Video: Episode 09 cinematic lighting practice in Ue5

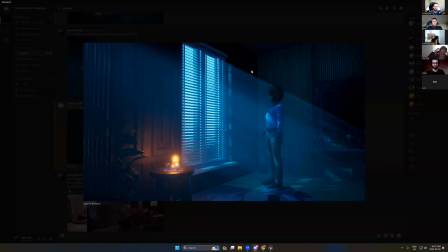The fog is nothing. The most important thing to create the cinematic light in your scene, and in the end, you can add this additional layer. The fog is important for an exterior scene. That's what we're gonna see after the break.
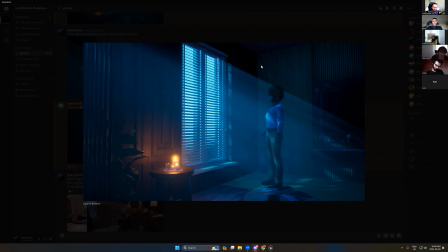We'll see how we can create a very pure fog effect.
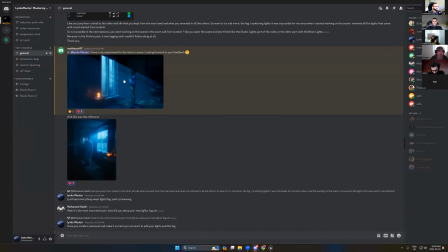But in the interiors, never focus on the fog first.
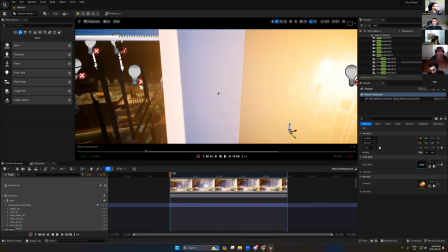Focus on your lighting overall. And once you finish your lights,
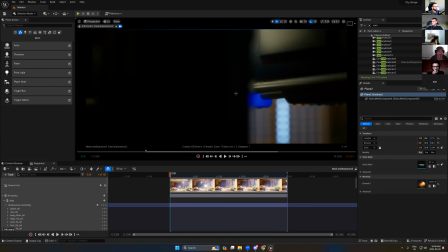you can start to add your fog or post-processing or however you're gonna add it in your scene.
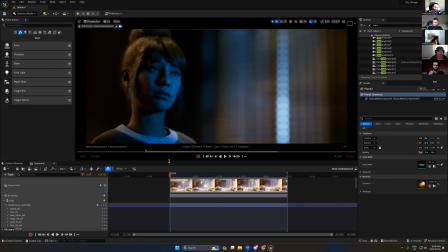But yeah, just follow these steps, and I'm sure maybe next week you will have better image.
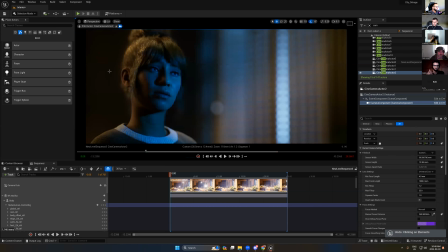I'm very sure for this. And you see here, I just want to show you something here.
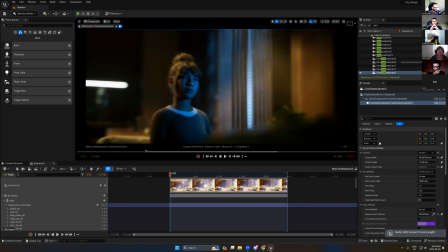Oh, this shot is beautiful. Wow, I love it. Okay, let's select this light. Just take a look the difference between
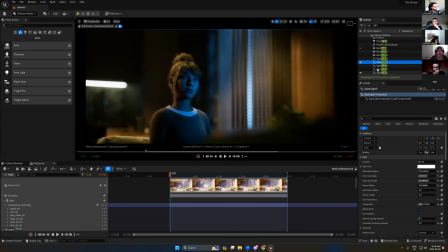it's a rectangle. No. Yes. You see the difference between this and this one.
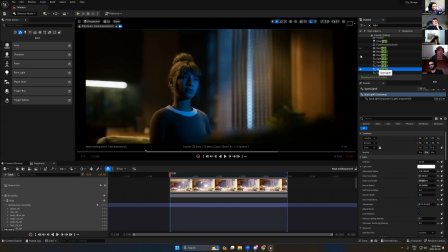Do you remember when we spoke about the rim light and the dark side? Never keep it really dark, because if we look at this one,
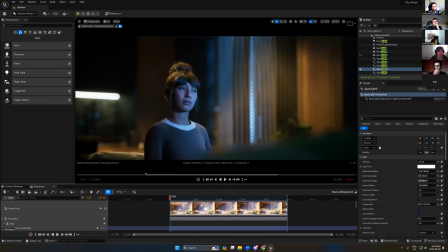here air, it looks too dark and it's missing a lot of details. So you can add this light, or even you can put very low intensity, but in the end you can really see here air now.
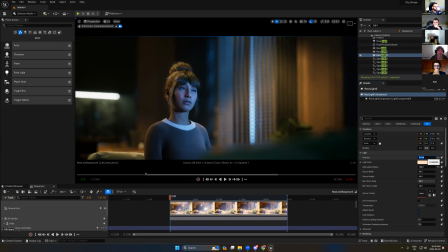At least it's not dark, you see. We can really see the details of the air. So small details can make difference. I know it's hard, but as I told you, just put in mind the rules first.
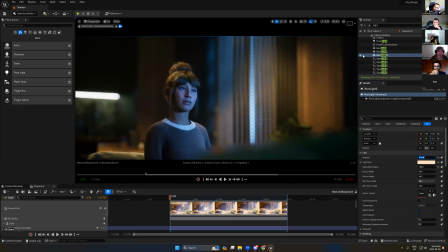What I have to add: the key light, fill light, rim light. Okay, what is the purpose to add the key light? What is the purpose to add the fill light? What is the purpose to add the rim light? So always think about this.
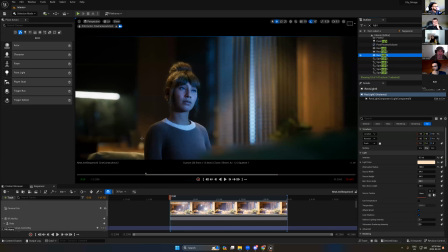I add the fill light, the rim light, to make each asset has a separate from the background. So I make to isolate the assets from the background.
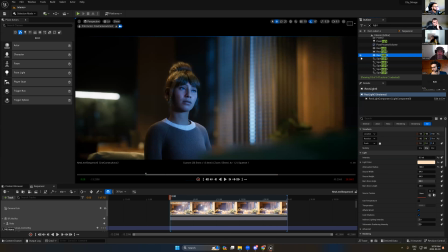So now this character has the lights here. Just which one?
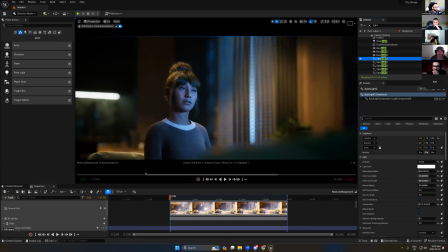Yeah, you see here the character, the difference between the color for the hair and the background, there is no difference. But I need to isolate the characters from the background. So how I can isolate it?
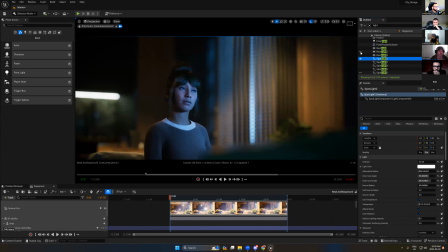By add the rim lights. The same thing here on the sofa. We have a sofa here. So if we turn off this light, let's turn off this light. Where?
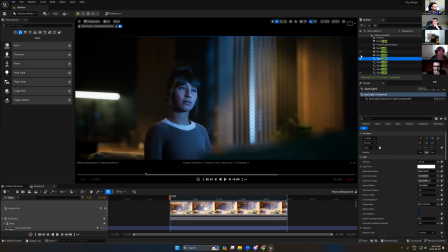It's point light? No. Yeah. You see, if we turn off, let's turn on all of this light and just,
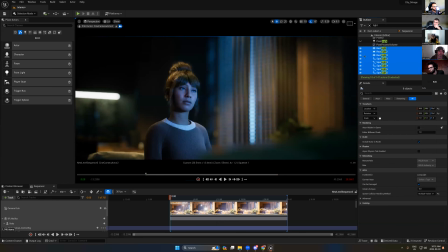oh, but it's still light here. But anyway, go back.
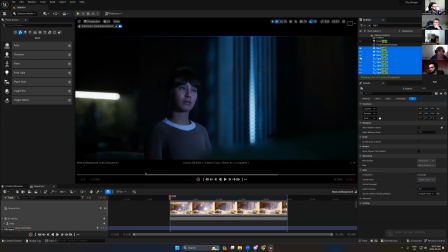Okay, and let's turn this off.
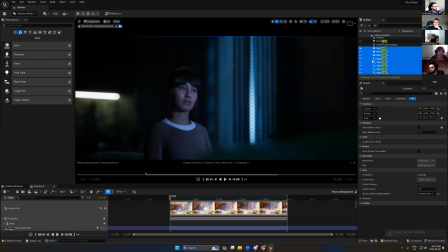So just look at the difference between this and this. So I add the rim light to isolate sofa from the background because I need to make some additional layers or to make the layers more visible in the depth.
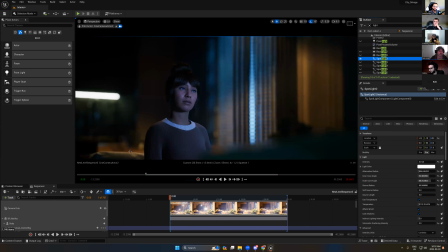Okay, so here's the idea for the rim light. So the rim light to isolate each assets from the background. I isolate the character. I isolate the sofa. I isolate the kitchen. I isolate the chair. So you can isolate it, okay, and make some highlights in the background.
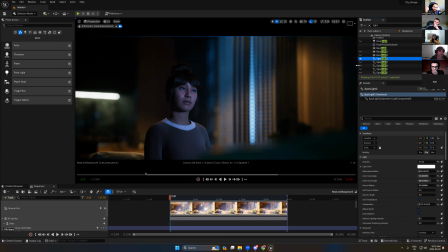The key light to add my main light in the scene. The fill light to make the dark area more visible, not to be more too dark. So here's the idea. Fill light to make the dark area has light, not to be too dark.
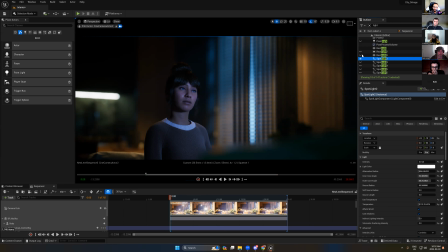The key light, it's my main light, and this is gonna be telling the story. And the rim light, it's gonna isolate the assets from the background and make highlights between each element.
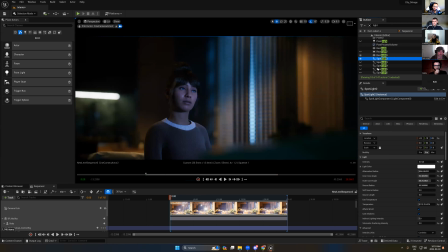Okay, so that's clear. Yes.
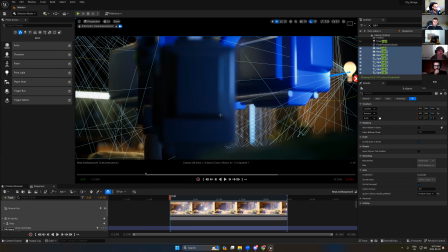Okay. But Karim, before you finish, can you please tell me why the channel linking was not working? Absolutely. Yeah. Please. Absolutely. Because yeah.
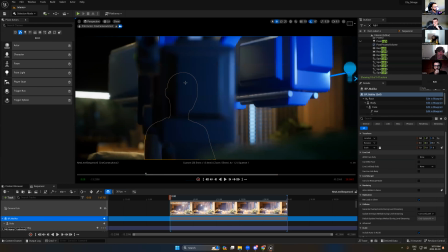So basically, if you select any meta-human character, the meta-human, they put it inside the blueprint.
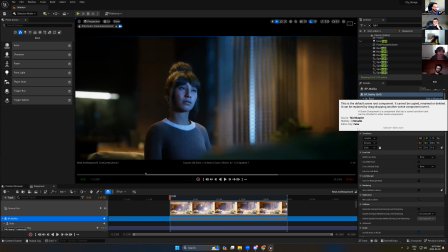Okay. So to use the channel, you have simply select, let's say, the body.
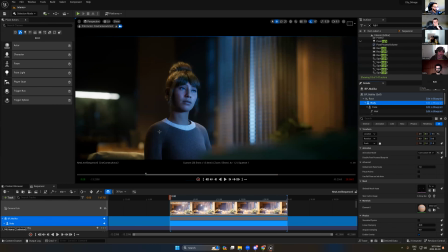And now if you search for the channel, you will find the channel enabled now. But you have to select the body and the face and the hair, Air Pro. So you can simply just select all of them. Don't select the roots.
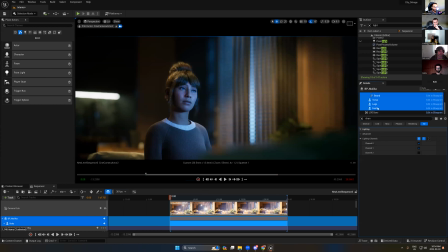You can just go here. And from here, if you search for channel, you can find the channel. So turn this off or turn this on. It's up to you. okay.
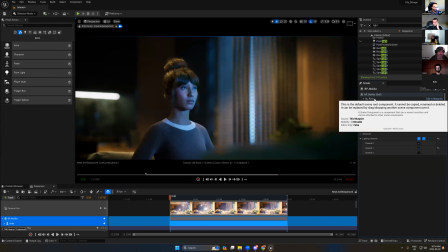Okay. So yeah, but if you select the root, you see, it will be hidden.
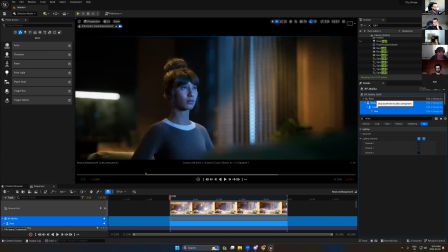So don't select the root, just select the rest of the assets, like body, face, hair, or you can select I just need to select the hair.
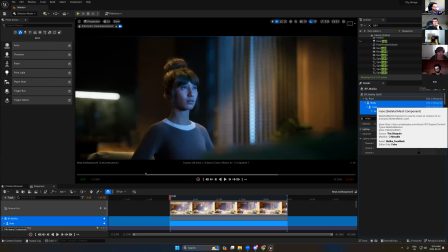I can select only the face. So it's up to you. Okay, thank you.
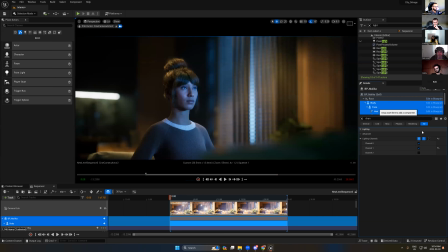No problem. Okay, guys, so it's clear for everyone? Okay, so yeah, again, just try to do one more practice on this scene because in the interior,
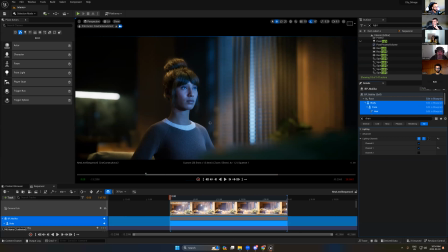it's something very complicated. Maybe after the break, I will try to find this email. Why we do the practice in the interior? Because the first interview I got as a lighting position, it was with Remedy Games.
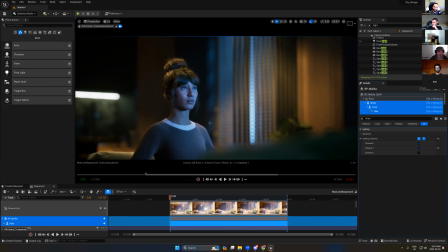I don't know if some of you know Remedy or not, but Remedy, they made the Max Payne, and this is the first game I played in my life. But they give me one of the worst environment I seen in my life.
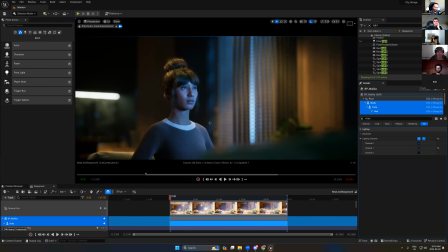It was default scene in Unreal Engine, and they add two characters, male and female, and they asked me to create cinematic light. They was looking for to have romantic light and some traditional lights. They asked to add some action in this light.
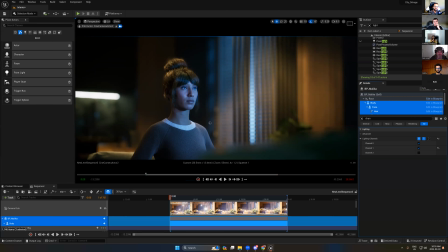And if I showed you this scene, it was really very bad, very bad scene. But the idea how you can add the light to make this scene more beautiful. Like what we have this scene, the scene, if you open the master scene,
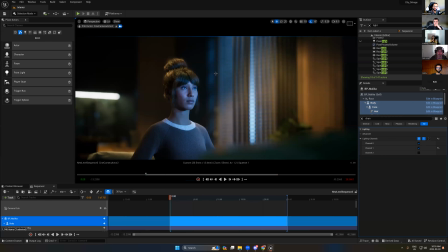the light, we have only one light comes from the direction light and some spotlight around.